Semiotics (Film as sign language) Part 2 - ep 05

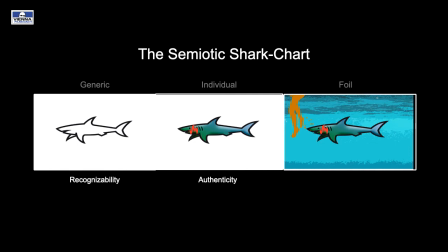257s
Well, imagine our shark is not set in the depths of the ocean, but rather on top of a fireplace.
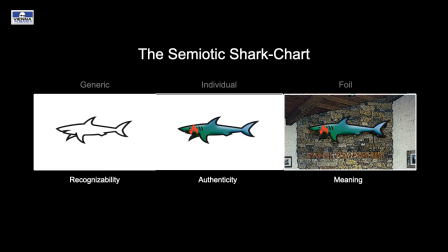266s
Now he's no longer the king of the ocean. The meaning has totally shifted. Let me give you another example. Let's assume we are going to write a scene in which our hero finds a mysterious and important notebook. Where should this scene take place? In a library?
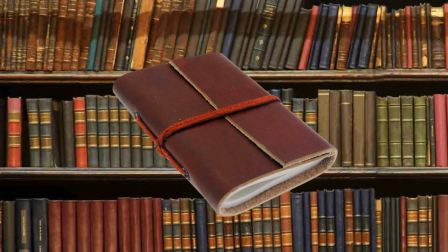290s
Well, rather not. That's boring. An old attic?
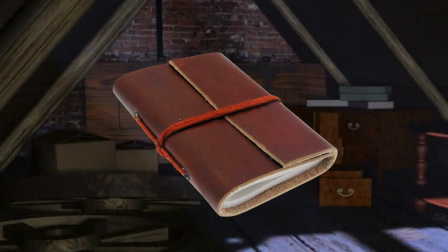295s
Yeah, maybe, but still, there are better ways.
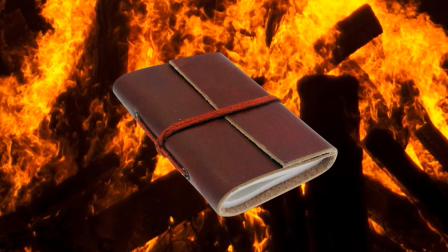301s
Why not amidst the flames of a great fire? Imagine our hero staring at a fireplace when he beholds a book about to be consumed by the flames.
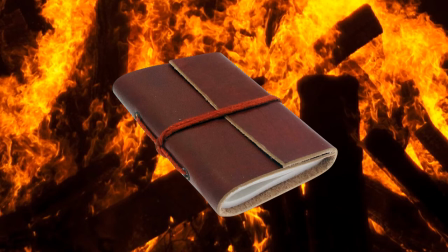313s
The pages curl up in the heat, and all of a sudden our hero eyes something that makes him rush to the flames, rescue the book, and extinguish the fire. Now we know this is an important book, and we are interested.
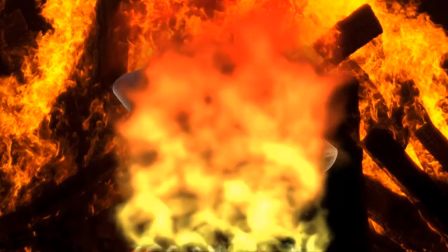330s
So that's what we have to do when considering the foil effect.
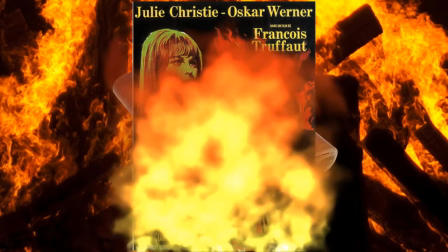335s
Put things in a setting where they grab our attention.
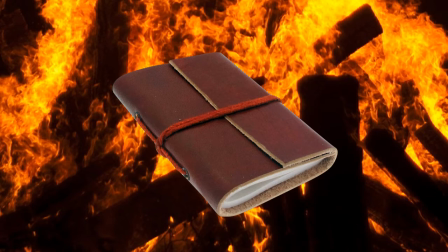341s
It's all about contrast.
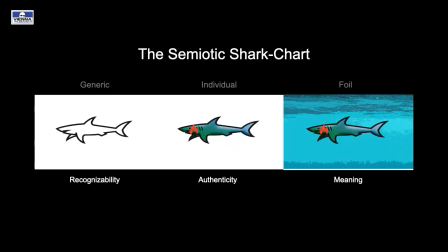346s
Let's talk about the generic category and how to apply it.
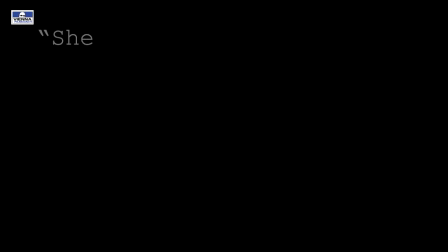355s
Here's a practical example. Let's assume that in the screenplay it says, "She takes a sip of wine." Now, which of the two images represents that scene better? This one or that one?
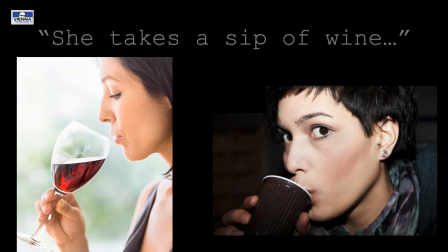374s
Following the logic of our semiotic categories, we have to make sure in the first place that the audience recognizes whatever it is we mean to depict. Even though the lady on the right might sip some cheap wine in her paper cup, the image doesn't say so.
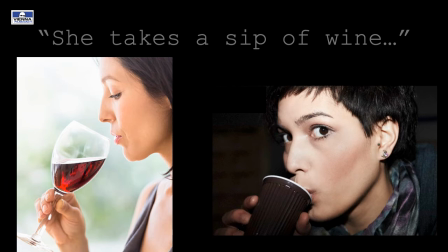394s
Here, it is the generic effect that's of importance. Let's watch a clip from a famous old movie by Fritz Lang.
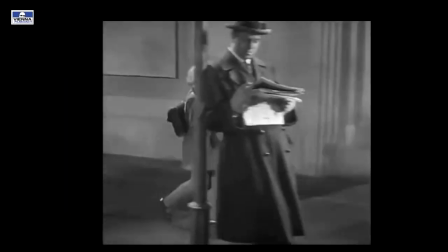406s
The title of the movie is M. Eine Stadt sucht einen Mörder.
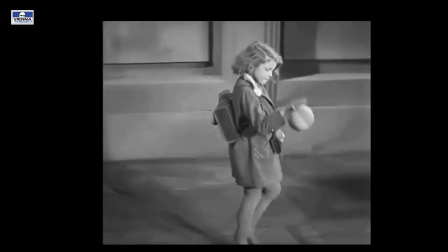412s
A movie about a serial killer whose victims are little girls.
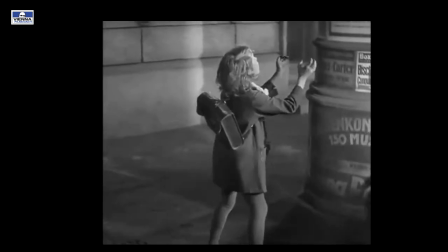417s
Just look at the way Lang uses the generic effect to point out
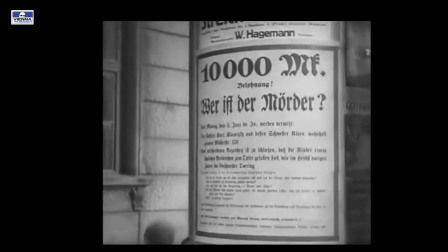422s
to the audience that it is the killer who approaches the child.
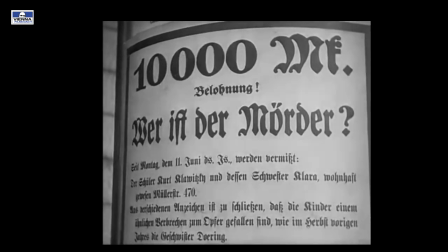427s
There is some irony in the fact that the girl throws her ball at the advertising pillar,
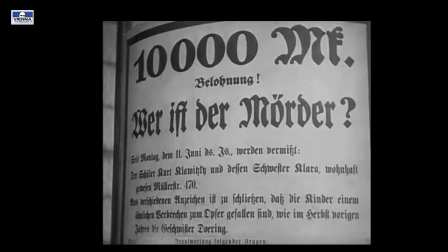433s
where the ball bounces off the word murder, which of course means murderer.
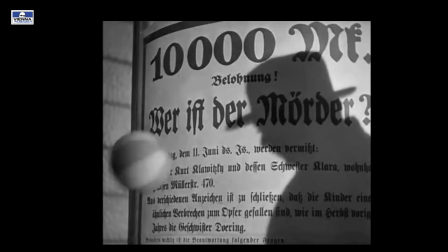441s
See how Lang makes use of the generic quality of the man's shadow,
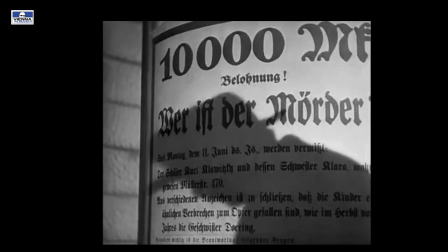446s
thus building a connection between girl and man via ball, poster, shadow.
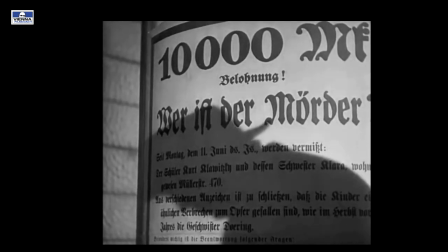454s
This is how you tell a story through film as a sign language.
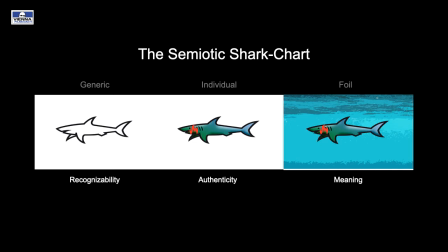460s
Now let's ponder the other category, the ways of individualization.
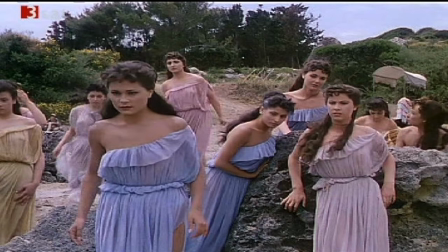471s
The importance of the individualization effect becomes obvious, especially where it is lacking. Just look at this picture from a period movie and you'll realize how unconvincing the uniformity of the supposedly ancient Greek women looks.
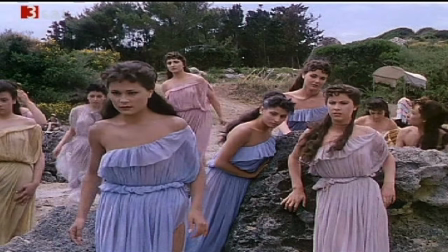491s
There is not one girl with any particular features that would make her a specific individual.